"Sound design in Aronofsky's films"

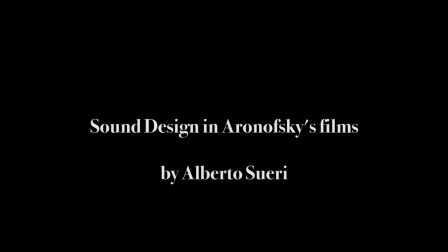[0:02]
American director Aronofsky is known for his psychologically and emotionally disturbing films and the use of exaggerated sound design that matches his cinematic style and techniques. The common themes of his films Pi, Requiem for a Dream,
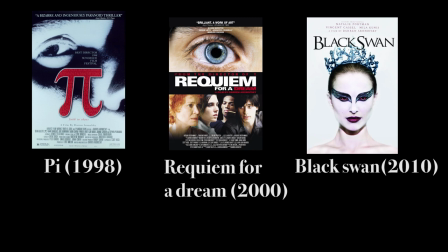[0:23]
and Black Swan are obsession, paranoia, looking for perfection, addiction, psychosis. All these themes are enhanced by the use of creative sound design. With the use of very short shots of simple actions called hip-hop montage,
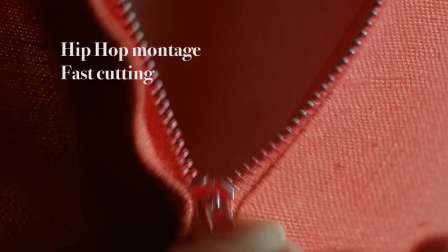[0:40]
he describes complex actions and patterns that signify routine
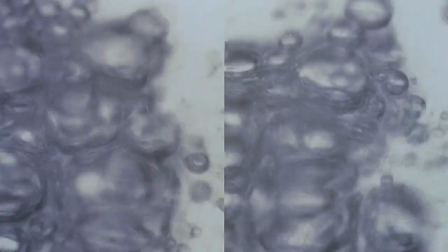[0:47]
and addiction.
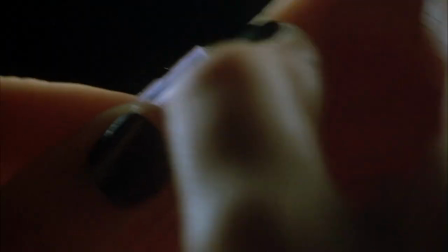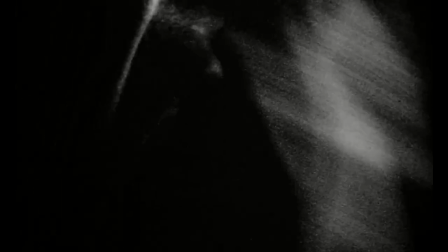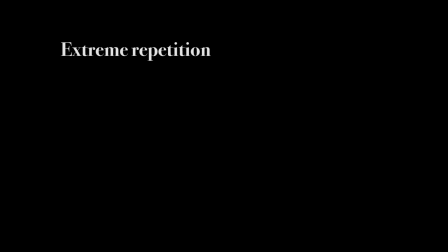[1:02]
The sense of repetition is clearly expressed in this sound of drinking coffee. The sound doesn't even finish that it starts again.
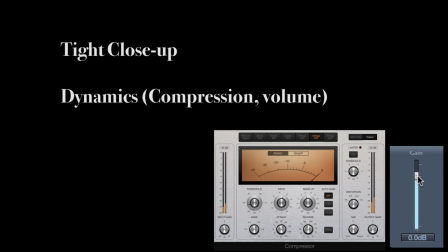[1:12]
The close-up frames need a close-up sound, therefore dynamic processors are applied to the sound, reducing its dynamics so that it feels closer to us.
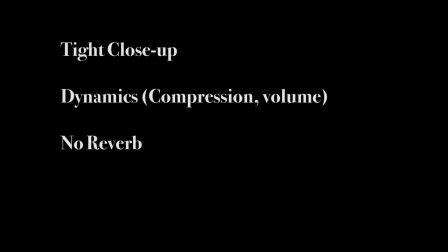[1:21]
The absence of reverb keeps the moments separated from each other. The sounds are part of sequences that can be described as synecdoche,
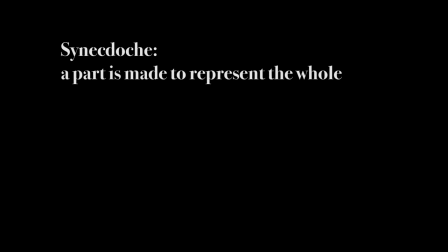[1:29]
meaning that this one sequence or sound stands for a more complex action like eating or selling. Aronofsky's use of camera is opposite to the standard of classical Hollywood cinema, where the camera plays the role of a narrator external to the scene. By contrast, he wants the audience to feel part of the character's life and get inside their mind.
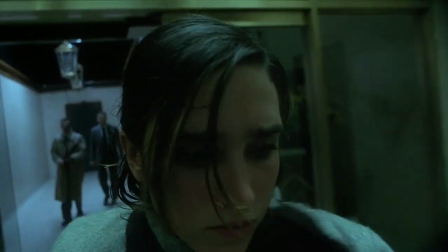[1:55]
To achieve that, he uses snurry cameras
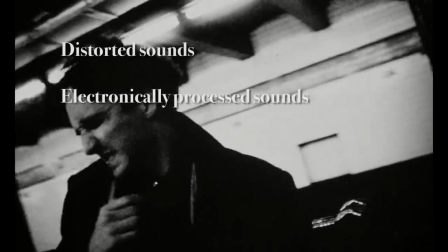[2:01]
and distorted and electronically processed sounds, representing moments of confusion, pain,
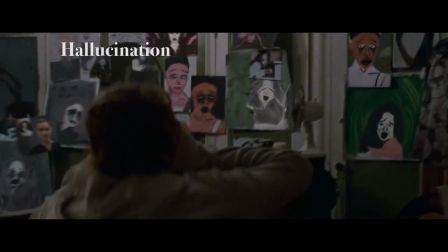[2:14]
hallucination,
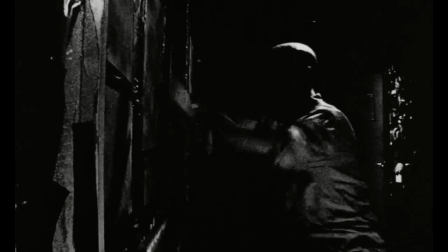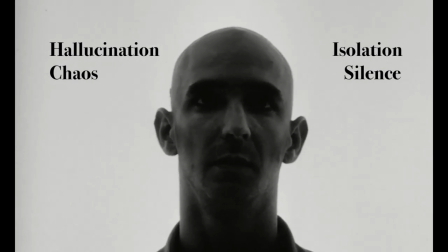[2:22]
moments of hallucination and chaos are often followed by isolation and silence.
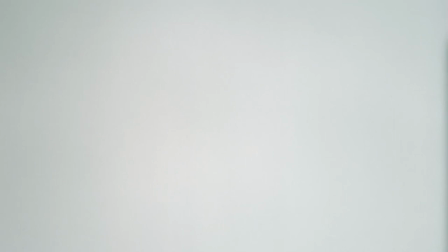[2:31]
The sense of isolation is recreated by the transition from tight scene to big and wide spaces.
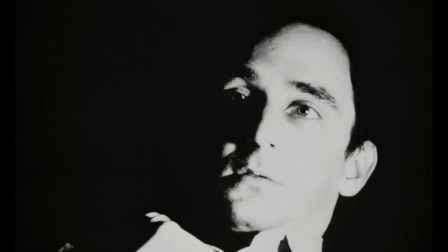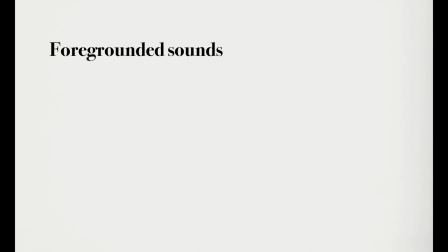[2:46] Maria!
The sense of isolation is also achieved with foregrounded sound, like for example the character's voice.
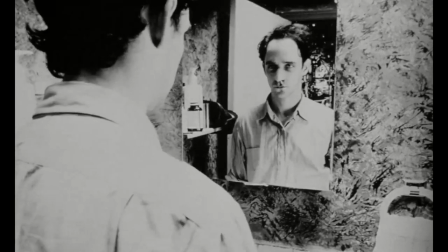[2:52] The doctors didn't know if my eyes would ever heal.
The reverberant sound.
I was terrified.
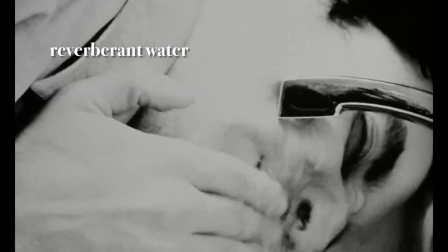[2:57]
Of this tap water.
Alone in that darkness.
The sound of the phone ringing.
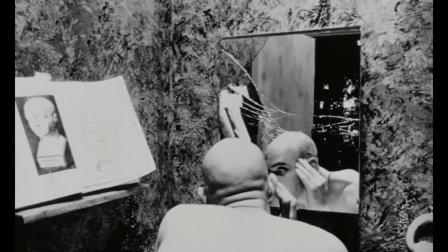[3:05]
This sound is also an intrusion of the character's private world, who doesn't answer, protecting his world of isolation and privacy from anybody.
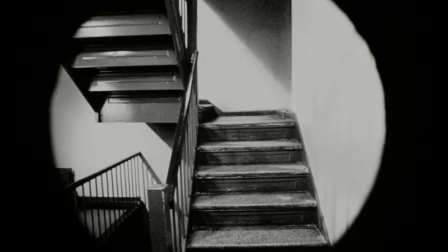[3:13]
His only view of the outside world from inside his apartment is the distorted fisheye lens of the people on his door,
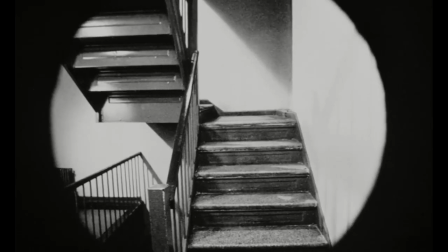[3:22]
which has its own sound theme.
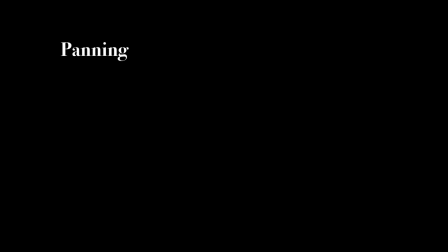[3:26]
To express subjectivity and the point of view of the characters, many scenes use a meticulous stereo panning.